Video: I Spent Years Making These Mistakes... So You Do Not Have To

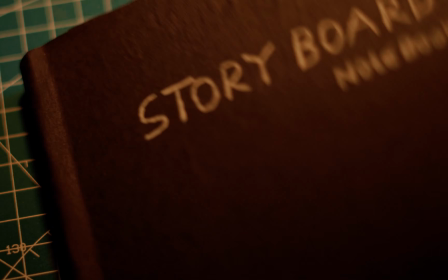(4:06)
I visualize the sequence, imagine how one shot will connect to the next, and make a rough list of the shots I need.
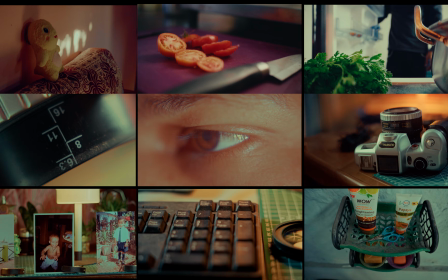(4:14)
It helps me avoid shooting unnecessary footage, saves camera battery,
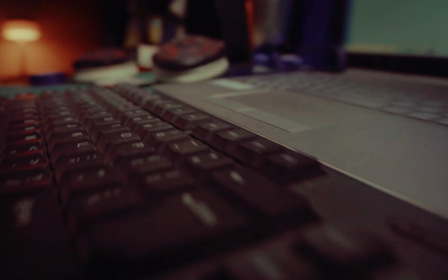(4:19)
speeds up the editing process, and most importantly, it helps me understand exactly what I am trying to create.
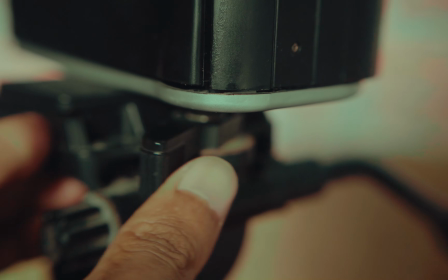(4:28)
Composition was another thing I completely underestimated. One of the easiest ways to improve a shot is by creating depth.
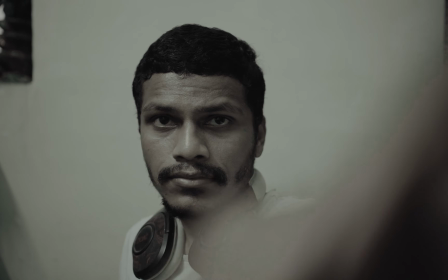(4:36)
Instead of placing your subject against a plain background, try separating them from the background.
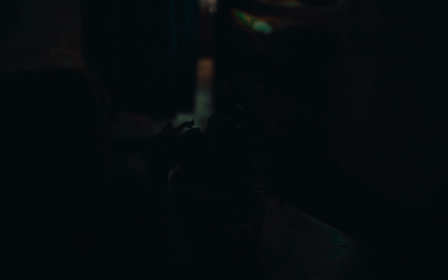(4:42)
I also started paying more attention to foreground elements.
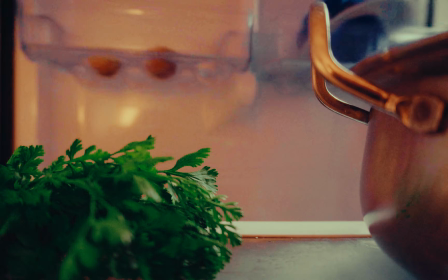(4:46)
Sometimes something as simple as a plant, a door frame, or any object placed close to the lens can add another layer to the image.
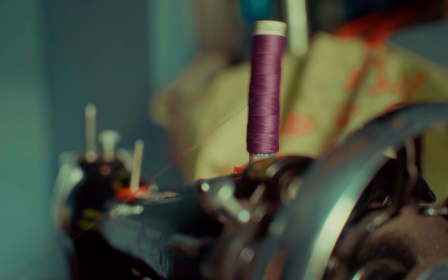(4:55)
Because it is out of focus, it naturally draws more attention to the subject, while making the frame feel more immersive.
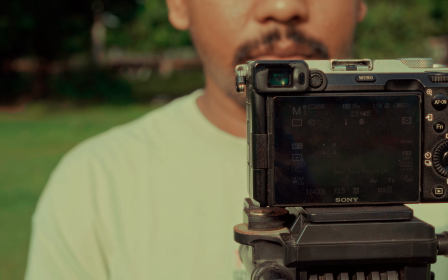(5:03)
Instead of always shooting everything from eye level, I started experimenting with different angles.
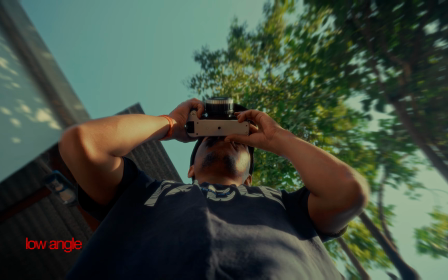(5:09)
A low angle can make a subject feel more powerful. A high angle can make them feel more isolated.
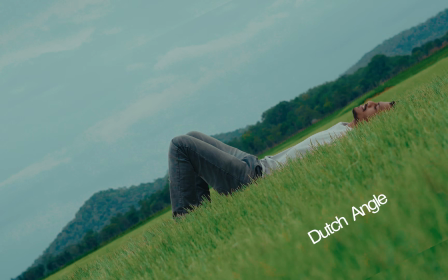(5:17)
A Dutch angle can introduce tension or make a moment feel slightly unsettling.
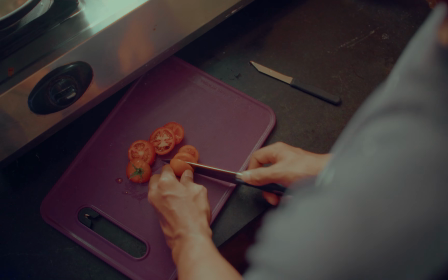(5:23)
Sometimes, changing the angle by just a few inches can completely change how a shot feels.
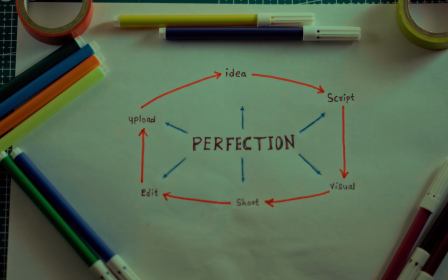(5:28)
The last mistake was probably the one that held me back the most. Chasing perfection.
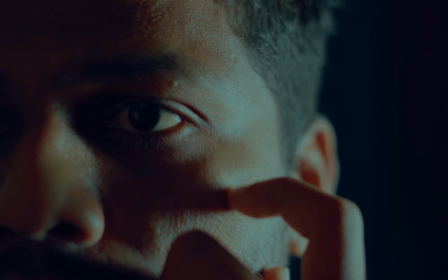(5:35)
Looking back, every improvement I talked about in this video came from doing something wrong first and learning from it later.
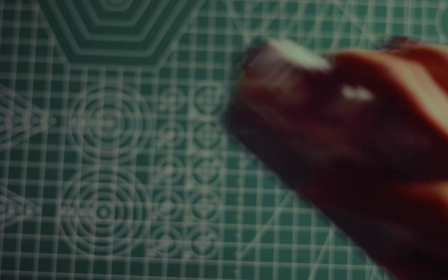(5:42)
So do not be afraid of making mistakes. The goal is not to create something perfect.
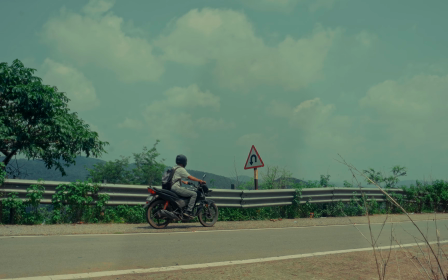(5:47)
The goal is to create something, learn from it, and make the next one better.
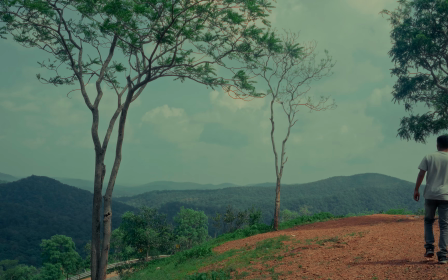(5:53)
Because the difference between the filmmaker you are today and the filmmaker you want to become is often just a few mistakes you have not learned from yet.